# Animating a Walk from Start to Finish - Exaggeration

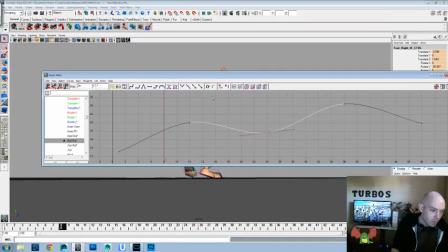2482s
So we want to go from 1 to 12. It'll raise, but I think that might be a little too much, so we'll go ahead and pull that down. 12 to 24, it can pretty much just actually go even back down again.
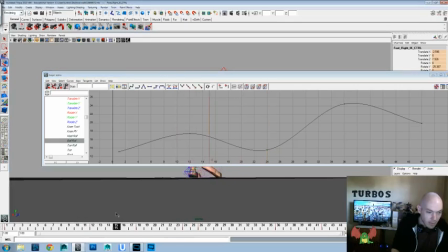2501s
We could zero it out, because one thing, yeah, we'll just kind of do that. That'll work as an easy way just to add some life to it.
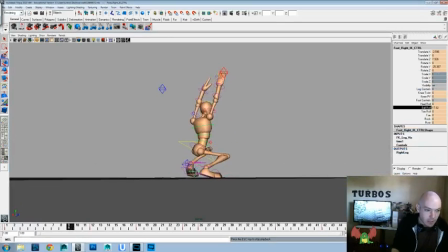2511s
One thing that a lot of people will teach you, and if, like I said, if this was a really,
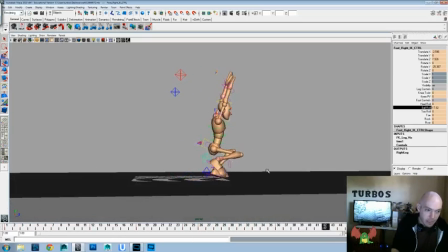2516s
we're trying to keep it within as close as we can to doing it, these examples within an hour, hour and a half. But one thing that a lot of animators are going to teach you when you're animating is to not use redundant controllers.
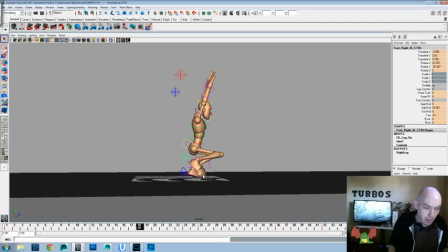2531s
So like right here, we can animate this foot dragging back by using the rotate X. Also, we could use the ball roll and the toe in conjunction and get that same thing. So beware. In this, like I said, these are pretty just, we're just going with a basic example and just trying to,
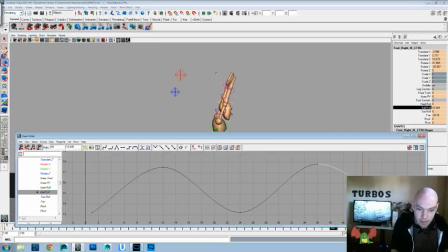2554s
try new things in our animation and give, and learn a little bit and grow a little bit.
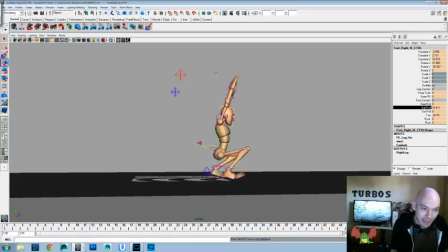2560s
This probably isn't something that we would toss onto an animation reel or have be our final pass at an animation.
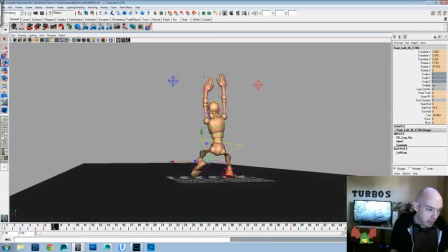2570s
But just be aware on using both the ball roll and the rotate X, or let's say using a translate and a rotate. Those can get tricky sometimes too.
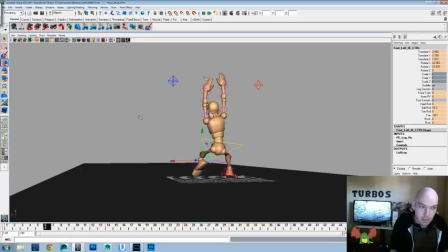2586s
So if you have something like if a shoulder, if you lifted it up with the translate, but then you went back into it when you were adjusting it the second time, you went in with a rotate to try and adjust that, you might get some weird things in the graph editor, or you might get some pops that were not necessarily there before.
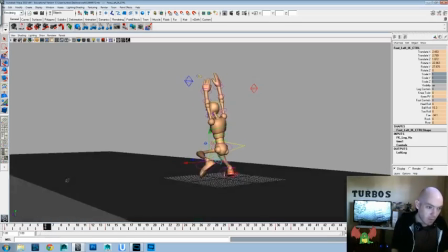2605s
So just something to look out for when you're doing your workflow.
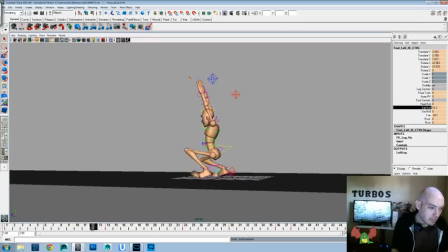But like I said, we just wanted to do a little bit
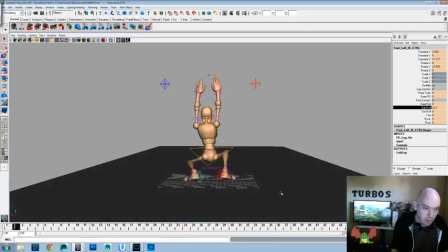2626s
just so that those heels didn't feel too flat and unalive on those steps. And I think we may have again done a little more than necessary. And it's okay to exaggerate, but I don't know that we necessarily want
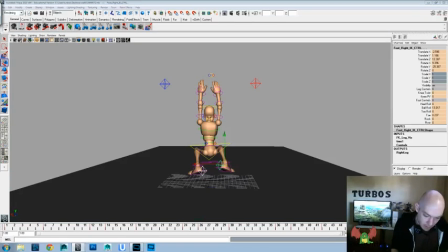2642s
that to be a focus of anything here, or something to distract or pull away from. It's just something you want to feel in there.
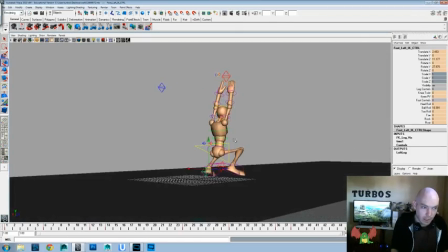2656s
Okay, so let's see. Let's go ahead and watch it. Again, I think we were settling on a view kind of like this for when we do our play blast.
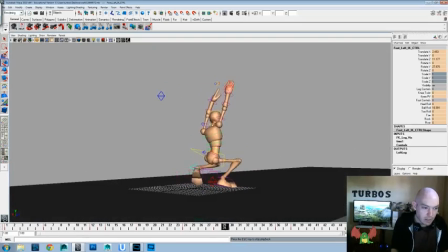2664s
So let's see if those... Again, you'll just feel like the heel isn't completely static and stuck to the ground there, or stuck in the air.
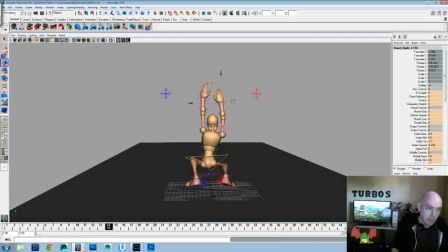2679s
Okay, now let's get into the fingers and get some change of shape.
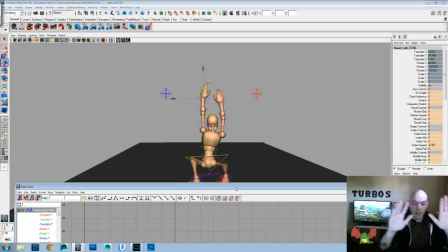2686s
And what I mean by change of shape is right now I feel like the hands are kind of, even though there is sway in the fingers, there isn't enough change of shape where if it's swaying, okay, I'll just keep with one hand because I'm trying to do this to camera, where if it's swaying one way,
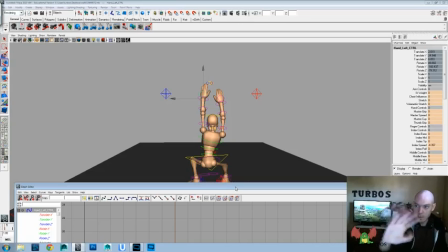2700s
we're getting like a sway that's a universal sway instead of a sway that has some flop in between the fingers, so you can see that change of shape go through.
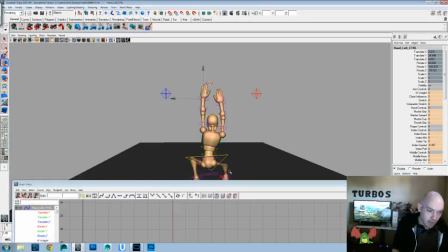2713s
So let's see if we can mix that up. I think we'll do it through timing if we can.
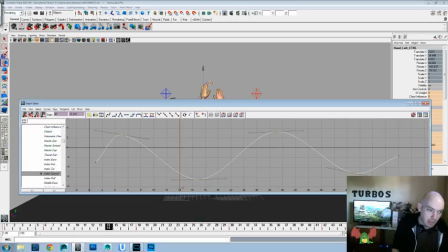2717s
So we'll grab the index spread and have that lead the fingers, and the little spread, and let's delay it. I started changing it to do only one frame usually, but let's do 2 frames. Let's see how that looks from this angle.
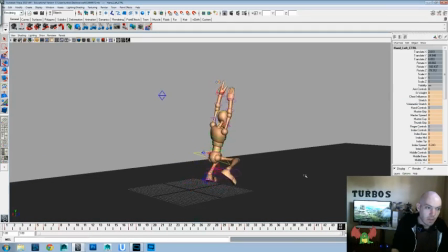2732s
And let's see, what about from the... You know what else might help us? I feel like those fingers are too flat this way, so let's give them a little bit of curve here.
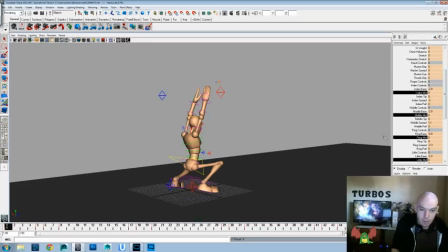2752s
Actually, let's pull it back a little bit and give a little bit of mid and a little bit tip. Now I'm doing all of these, but at once just to start off, but then we'll go in and we'll tweak them a little bit so that we get a little more
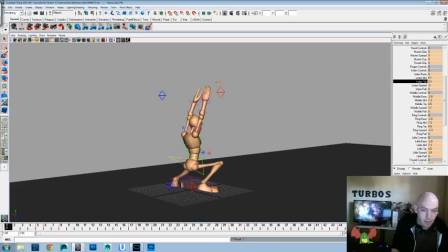2770s
variation throughout that. So let's see how that looks. Another thing we might try is just doing a little more something like that,
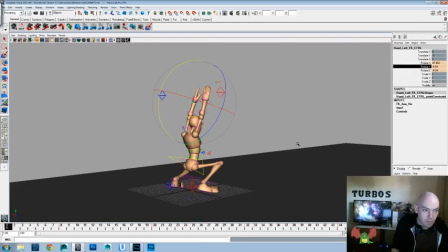2789s
and I think we might even have to do something. And let's get a better thumb. I don't like that thumb.
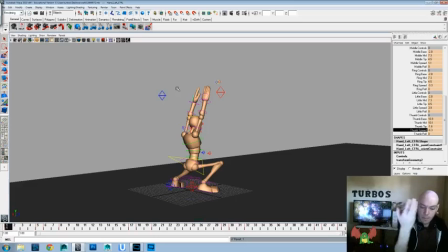2806s
And we're adding a little bit of cup so that the hand from, let's see if I can do it here. It has a little bit, so you can see a little bit of the index and a little bit of the pinky, so we kind of have a little bit of a cupping to the hand.
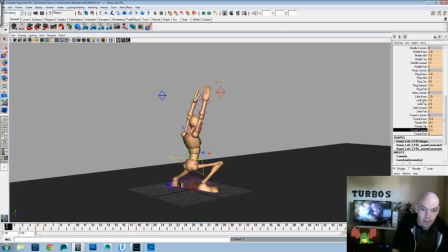2822s
You can see the pinky there and the index there. That'll just give us a chance to make that hand feel less flat, that's for sure. And that looks a little better already.
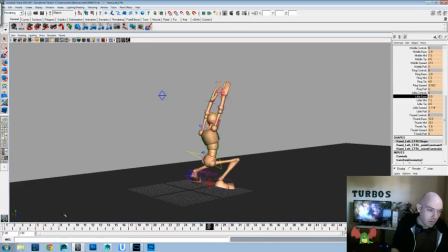2838s
And I think just because of the camera angle we are using, we might, even though from this angle we can see the fingers
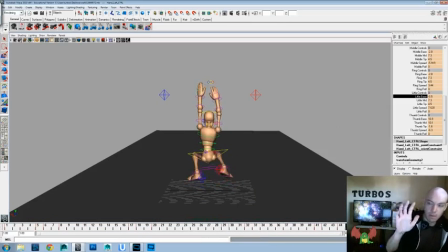2848s
you know, sway side to side, we might need to do a little bit of gripping to really feel that over here.
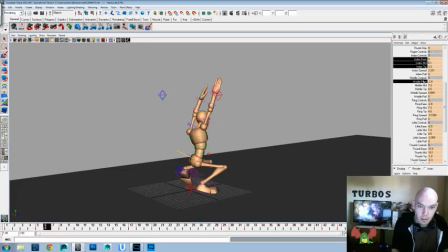2857s
So let's go ahead and do index, base, mid, and tip. Grab all these guys, and we'll just add a little bit there, a little bit there, a little bit there, a little bit there.
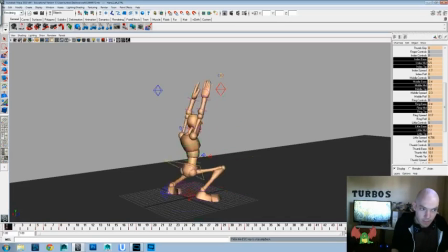2875s
Just a little bit of straightening and bend to the fingers to see if we can give them a little more life that way. And I feel like that helps a little bit.
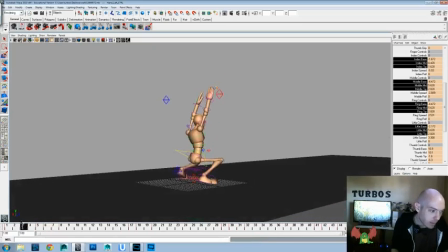2884s
At least, especially just if we're going to actually use this camera angle, we still want to make sure that that's working.
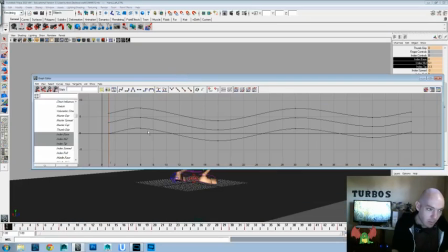2890s
So now we'll do the same thing where we mix up the timing a little bit. So lead with the index, follow with the little. Sorry about that. And then as soon as we're done with this, let's go ahead and save our file again, just to make sure the recording is still going.
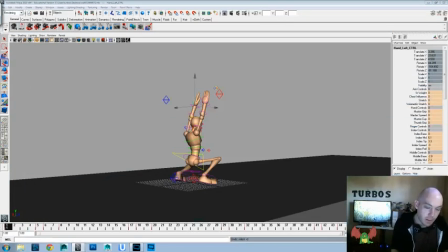2910s
Okay. Okay, yeah, that works all right.
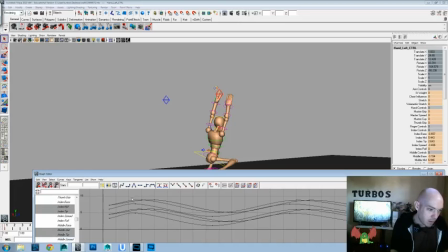2927s
I feel like it might be a little too much, but we can always scale it down. It's okay to over-exaggerate and pull back. And right now I'm just separating it so that the base of the finger will lead and the mid and tip will follow.
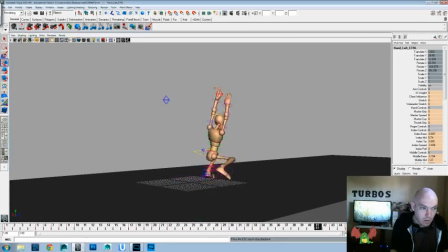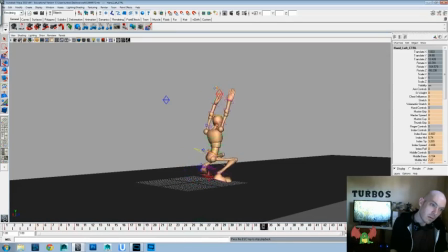We might need to play up this arm a little more too from this perspective, because we can see the movement in this one pretty well, but I feel like it doesn't get enough change of shape.